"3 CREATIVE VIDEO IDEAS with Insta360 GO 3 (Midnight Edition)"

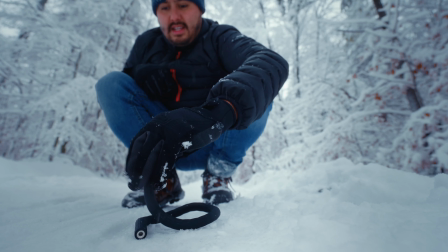(4:07)
I use the monkey tail for it because I can bend it in a way to use it as a tripod stand.
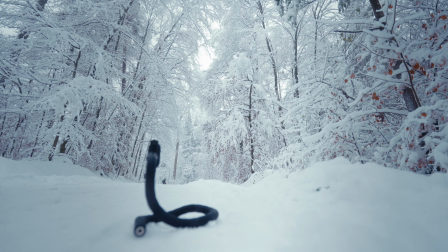(4:13)
And that really allowed me to catch myself sledding down the hill from a distance. And also by having that perspective it made the scene feel more complete. Now remember guys that these tips for capturing unique angles can be applied to any activity. Important is that you think outside of the box and put yourself in the viewer's shoes.
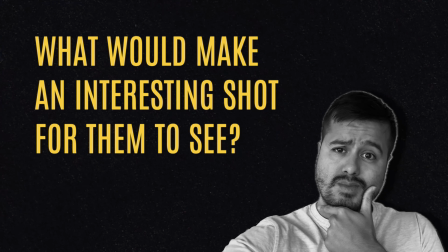(4:31)
Ask yourself what will make an interesting shot for them to see and since you can use the screen on the action pod to
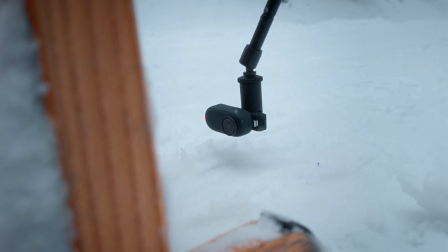(4:37)
see the actual shot you're capturing this makes it super easy to experiment and get the perfect angle. Now idea number two Two, one way to enhance your footage is by adding camera movement.
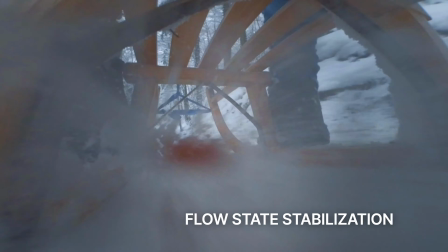(4:48)
With the INSIDE 360 GO 3's flow state stabilization, you can achieve smooth shots without any shakiness.
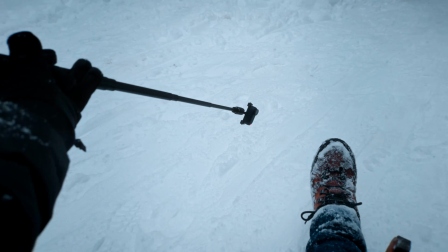(4:55)
For example, I use the selfie stick while sledding to create a nice orbit shot around me.
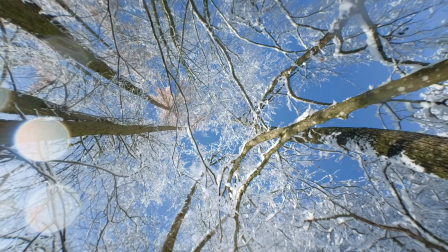(5:00)
You can also capture handheld shots of your surroundings, like filming the trees while gently twisting the camera.
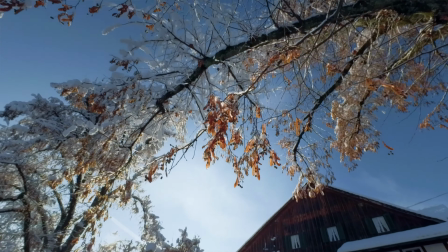(5:06)
And adding movement such as a slide shot or push-out shot, you can bring more dynamic to your videos.
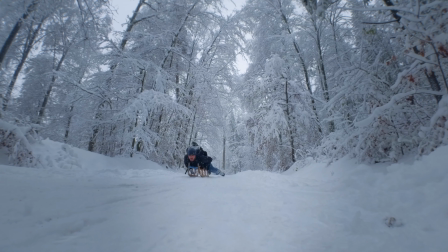(5:13)
Now, since filming yourself mainly involves a lot of static shots, you can also create a digital zoom in to fake the camera movement. Idea number three is to include transitions. Including transition in your video is a really great way to make your video stand out. It does require some planning, but the results are worth it. Take a look at this video.
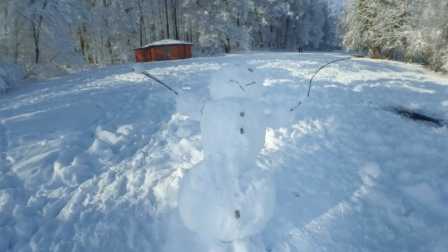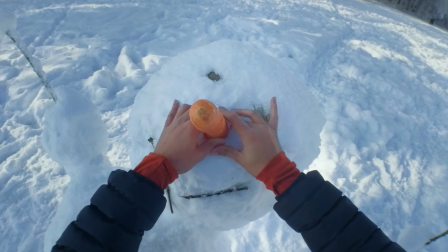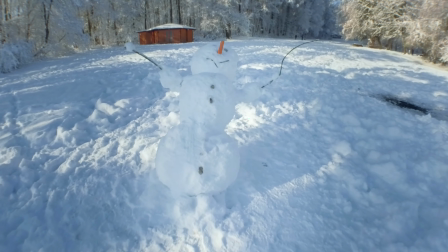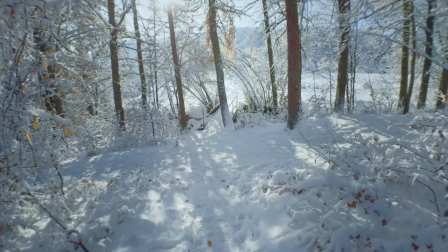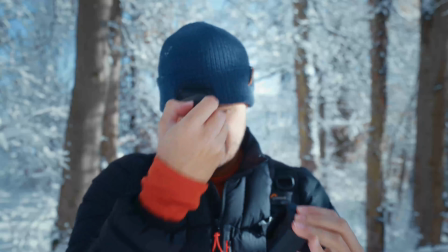(6:03)
Now in this example, I used the Go 3 and mounted it onto the camera clip to create a POV perspective.
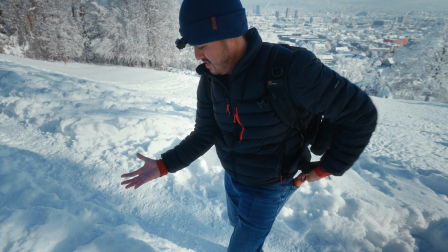(6:09)
The first transition involves a match cut where I create the same hand movement twice, once without the carrot and then once with it.
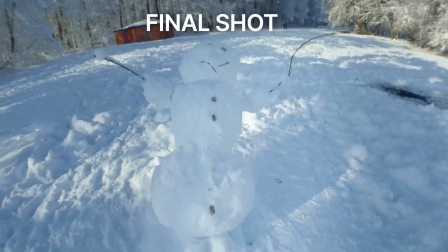(6:17)
Then I simply cut the two together to make it appear as if the carrot is magically appearing.
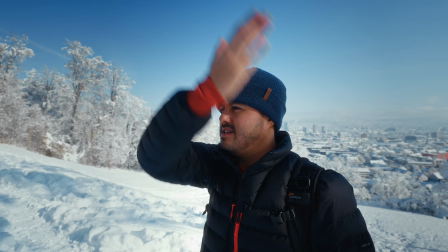(6:22)
As for the second transition, I used a mask effect. I simply swiped my arm across the frame to master shot using T-frames in Final Cut Pro.
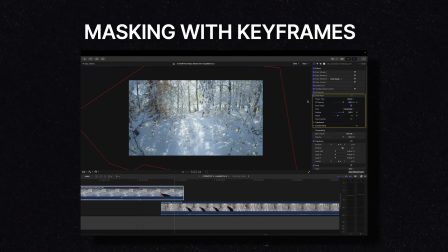(6:31)
I combined it with a clip of me walking in the forest from a different location. The last transition involves a fade in and out to black.
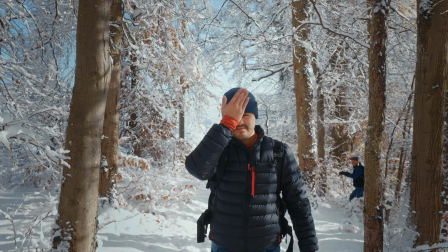(6:39)
I achieved this by covering the lens with my hand in the first shot and then uncovering it in the second shot.
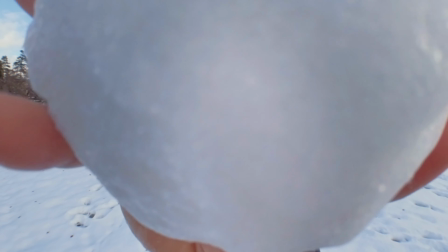(6:45)
In this case, I used a snowball.
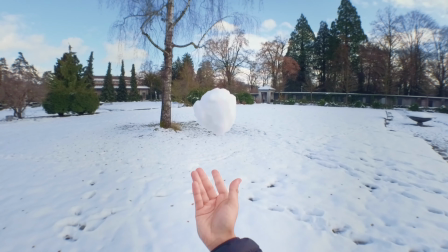(6:47)
I think out of all transitions, this is the most straightforward one and is a simple yet effective way to transition between locations. So as you can see using the Insta360 GO 3 to film yourself in action can be a fun and creative way to capture your adventures.
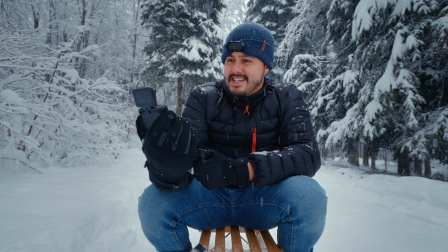(7:02)
This would also be a great gift if you know someone who loves to film outdoor activities.
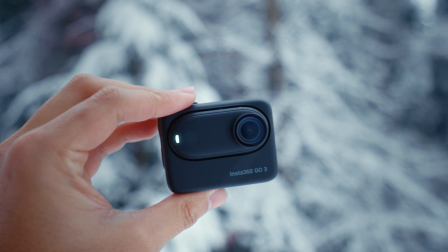(7:06)
It's also straightforward to use, especially for beginners, making a great option for anyone just starting out in the world of action cameras.
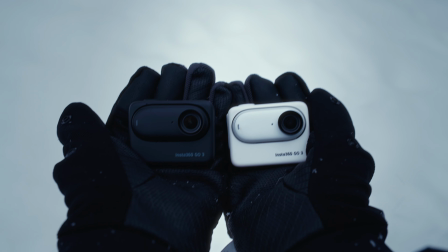(7:13)
I think the black version looks great and I think it's a good option for winter activities as it's easier to find in case you drop it in the snow.
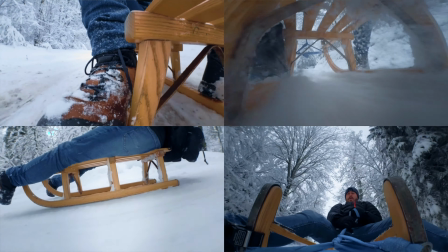(7:21)
Other than that, guys, I think the INSA360 GO 3 is a great option for anyone looking to capture their adventures in a unique and creative way. Hopefully you have a good idea on what you can do with it and how you can get creative with your videos. If you have any question, guys, feel free to drop a comment below. Thank you so much for watching and hopefully see you in the next one.